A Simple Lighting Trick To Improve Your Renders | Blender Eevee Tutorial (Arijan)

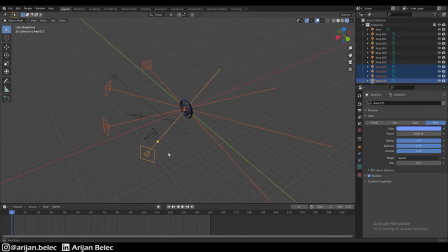(4:06)
selected this is this one is going to control the colors for all the others So we select this one here last, and we press Ctrl-L, and we link the object data. And then when we change the color on this one, it's going to change the color on all the others. As you can see, if we change it to green, all the others jump to green or to red or whatever you want, okay?
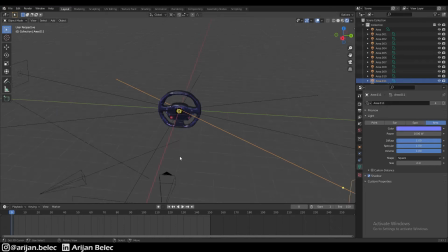(4:25)
I'm going to set it back to blue real quick. And then we're going to add in another light source. We have to make another one because we don't want to copy the data from this light on the next one here. We're going to do the same thing as before, just kind of tilt it to the side a little bit. Increase the size.
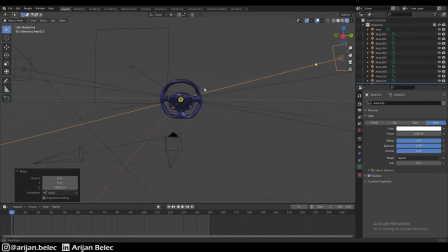(4:44)
We're going to increase the power to 1,000. And this one is going to be our warm color, okay? So this one is going to be something more like an orange or a red color, something like that, all right? And let's also duplicate that a couple of times and push it all the way around, turn it all the way around the steering wheel, okay?
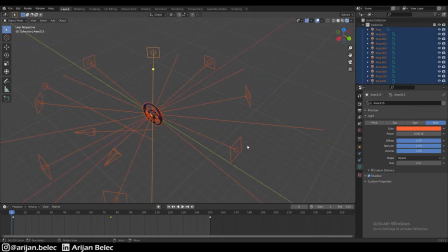(5:02)
So duplicate it once, 45 degrees. do that one more time one more time until we have a full circle eight light sources all around the steering
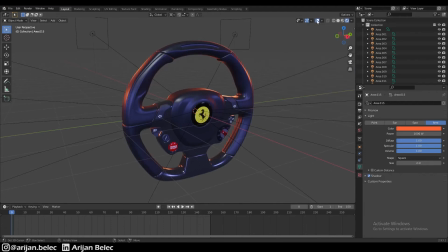(5:10)
wheel and now when you look closely we can disable our our extras here so we don't see this unnecessary stuff it already looks a lot cooler here now of course you can take your time and play around with the colors you can get a much cooler effect if you change some of
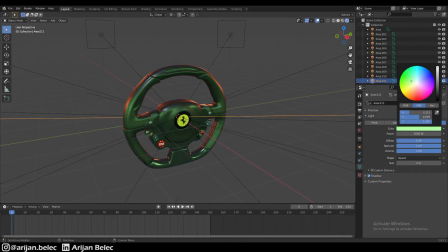(5:26)
the colors maybe you can make it green if you want okay maybe you can make a slightly green color and now it has a totally different vibe and a totally different ambience to it so just play around with whatever you think looks best for your model it can be anything at all usually
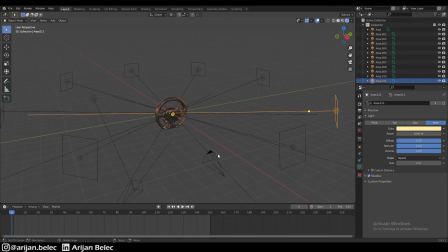(5:39)
I found that it works best if you have one side with warm colors and one side with cold colors and by warm colors I mean yellow red orange while the other side might be something like purple or blue or green or something like that that usually tends to give you the best results
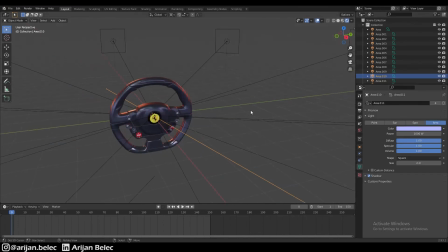(5:54)
and I usually go for like a dark blue and a slightly orange red color I think that gives me the most natural result and this is what I did over here so I'm going to disable my extras here so I don't see these light sources here and I'm just also going to add some kind of a
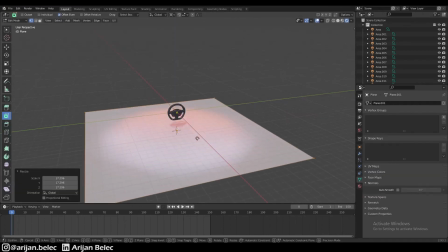(6:08)
background so just a quick plane here I'm going to scale that all the way up all the way up and then maybe scale it
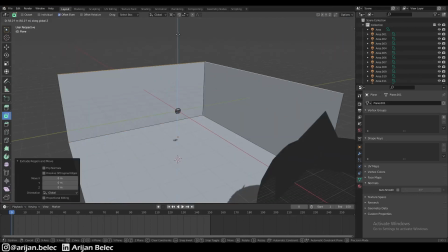(6:16)
a bit further and move it below the steering wheel and then we're going to extrude these edges from the back here and just bevel them real quick just
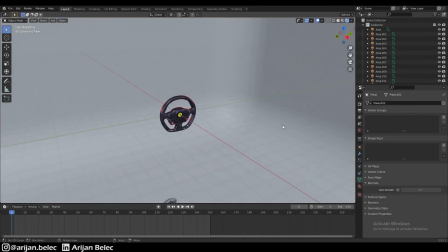(6:24)
to get this kind of smooth transition between them i'm going to put some smooth shading on that and we're going to uh we're going to
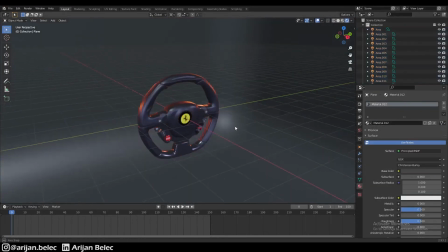(6:31)
make that a nice dark color so this is going to be our background and now if you go ahead and use your camera on this you
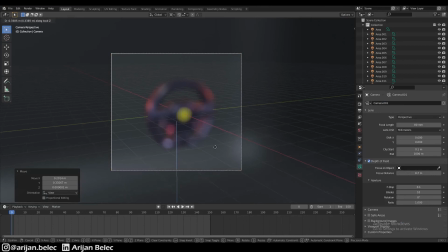(6:37)
can just go ahead and render it real quick uh whenever i render something i also like to play with the focus settings of the camera and it
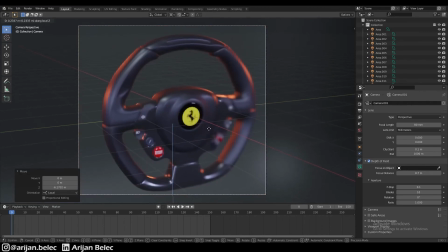(6:42)
also gives you a very a very nice ability to kind of point out which part of the image you want to focus on better
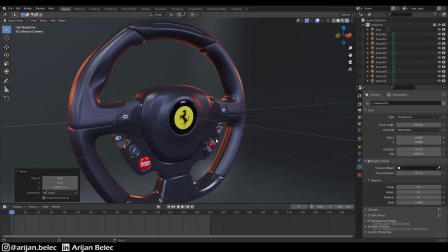(6:50)
you know for instance if i want to look at this look at this steering wheel from the side a little bit like this maybe I want to focus on
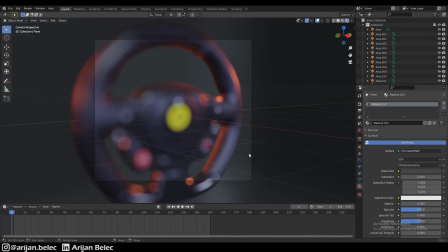(6:57)
the logo here in the middle so I'm going to control when I click on the camera you have a little tab down here with camera settings let me just select that really quick and then you can change the focus distance which you can also by the way set to a particular object but
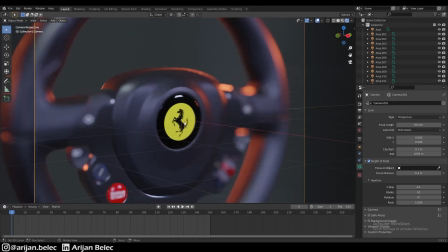(7:12)
I just like to manually control the distance and then you know you'll notice that the distance that you set is going to be very sharp but
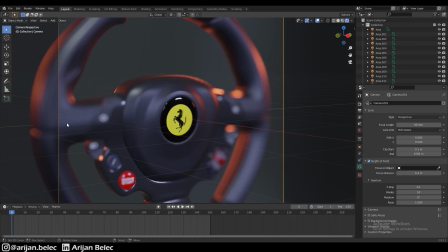(7:19)
everything around it this is closer this is further to the back is going to be blurry now you can control the difference in the sharpness of this
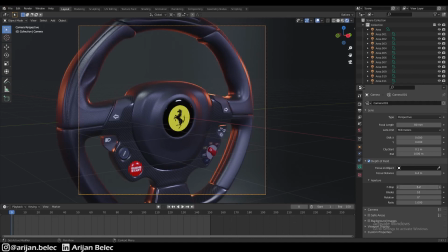(7:26)
image by controlling the f-stop here so the higher the f-stop value here is there's going to be less blur difference between the closer and the further points but if it's a lower f-stop value then the parts at a different distance are going to be very blurry and the parts that
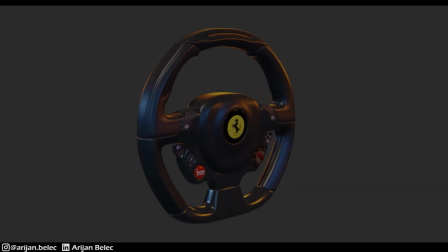(7:42)
you're focusing on are going to be very sharp so that's how I rendered some of these some
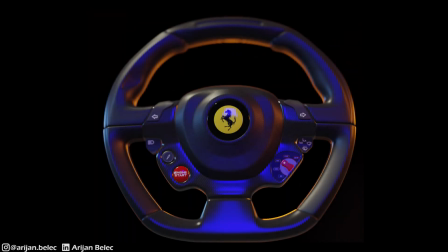(7:47)
of these photos here and I hope this helped some you guys and let me know what you want to see next